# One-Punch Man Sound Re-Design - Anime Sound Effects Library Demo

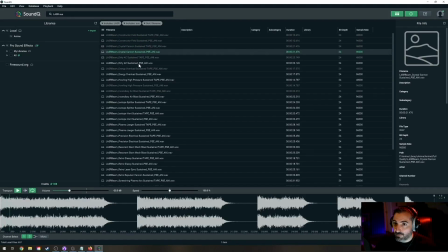75:01 That's the one we've been using.
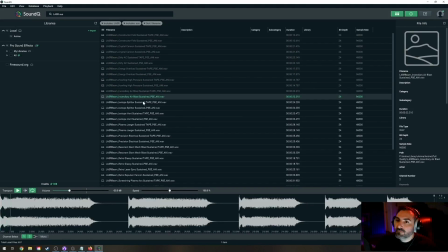Okay, now we might be onto something there. Because it has this like rise, fall.
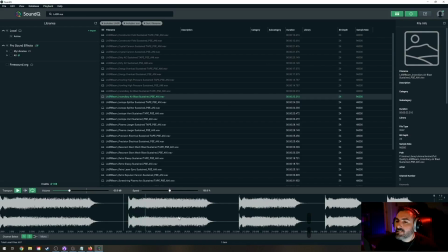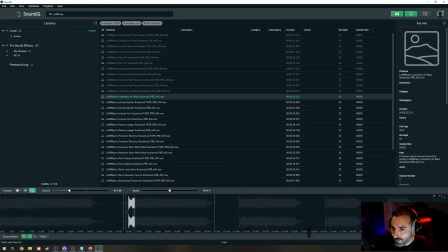75:28 That might be it right there.
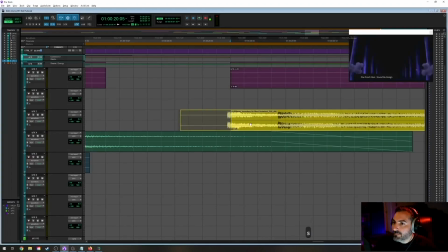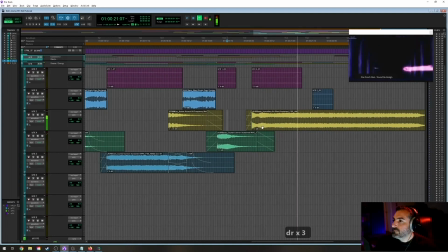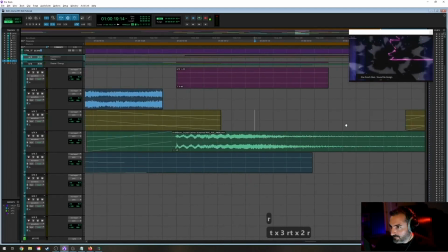75:43 Okay, now obviously that's way too long. And I think I actually wanted to start
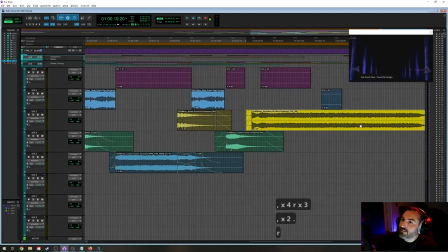75:50 maybe when we see that kind of like explosion debris. Let's try that.
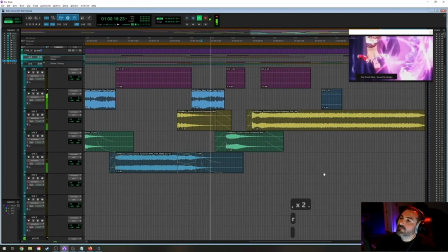75:56 I don't know.
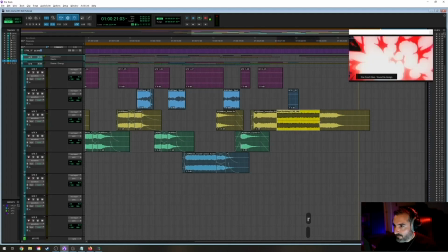76:02 All right.
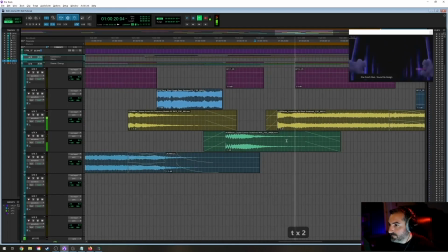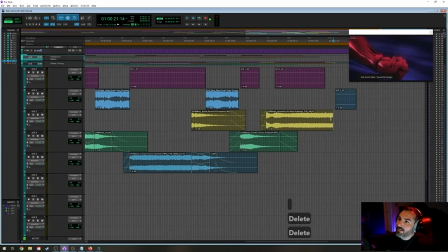76:18 All right, so I'm developing this theory here that we actually don't need to hear this sound end.
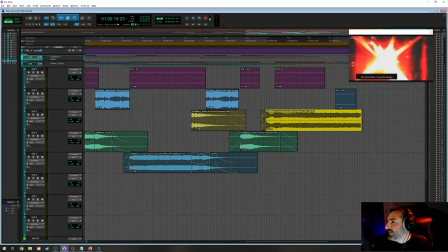76:25 I think by the time the explosion occurs,
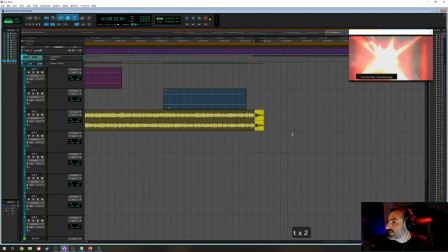76:33 and this is just a guess, I'm thinking by the time the explosion occurs, we can just have that just pop right out like immediately, and we're not even gonna miss it.
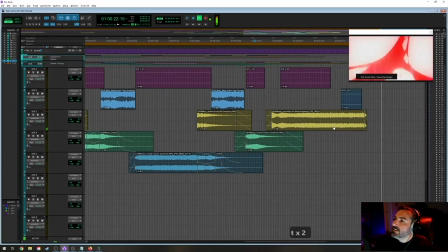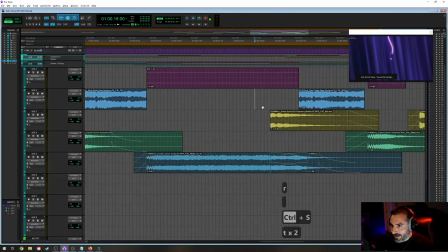76:47 Yeah, I don't think we actually need to hear the end of that because in the show,
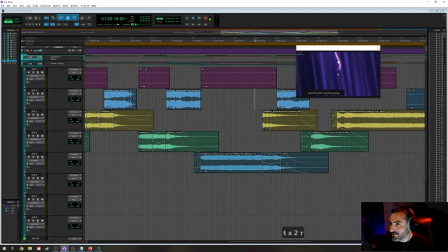76:52 in the story, the beam is interrupted because you just got destroyed by One Punch Man.
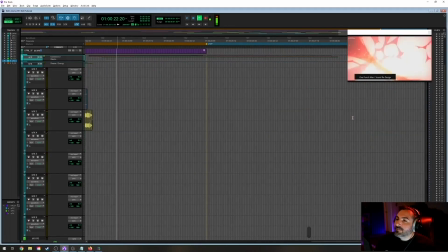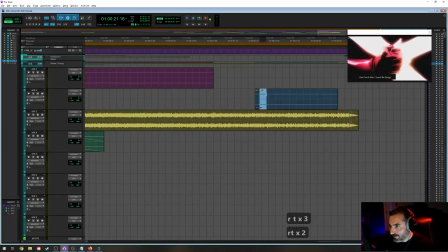77:06 Okay, and then the last little bit of energy, it's this moment. Yeah, the gleam.
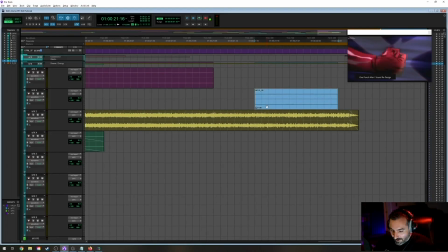77:13 I think, we would be doing a terrible disservice to ourselves if we didn't put some
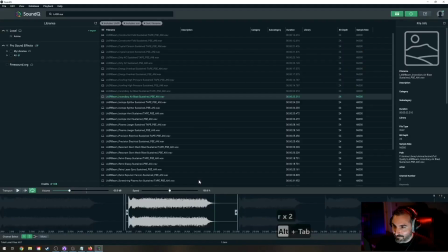77:19 ridiculous anime like light beam kind of thing there. Let's see. I think I remember.
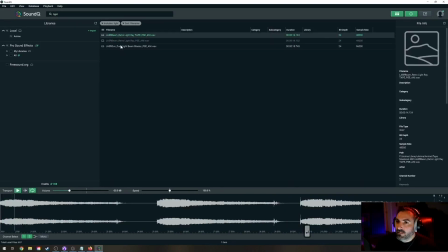Was this it? Let's see if this is it.
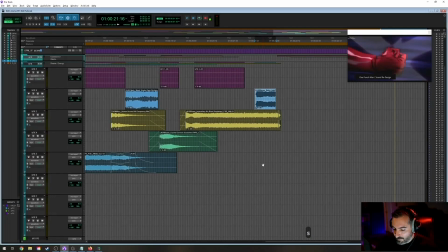77:40 Oops.
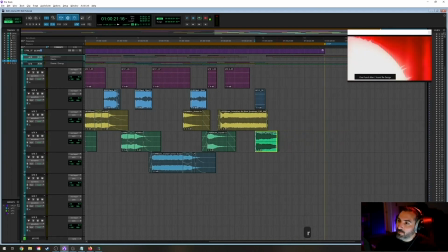77:50 Okay, now this, like the last one, once the explosion happens, we do not need to be hearing the tail end of that.
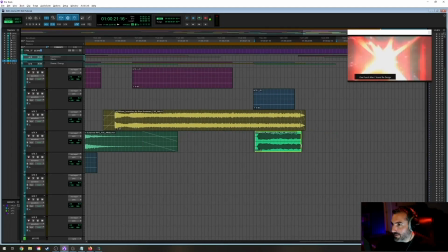77:56 So let's just, for the sake of the clarity in the mix, let's just give that the same fade out.
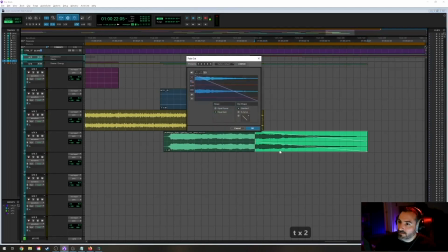78:09 Well, okay, maybe not as drastic, but the idea still applies.
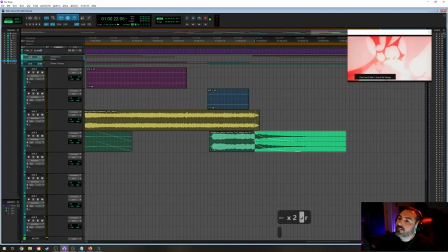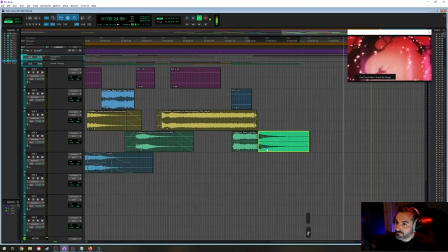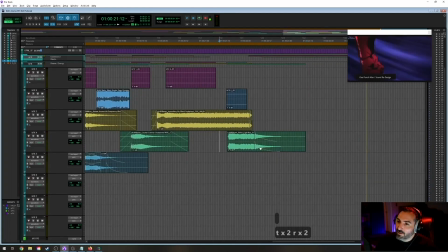78:32 And just a little trial and error here. I'm just trying to find the one that sounds natural. At least for this rough. Okay, so that
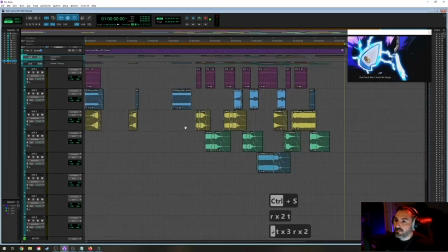78:48 would be our beams and energy so far for our rough. Let's take a quick look.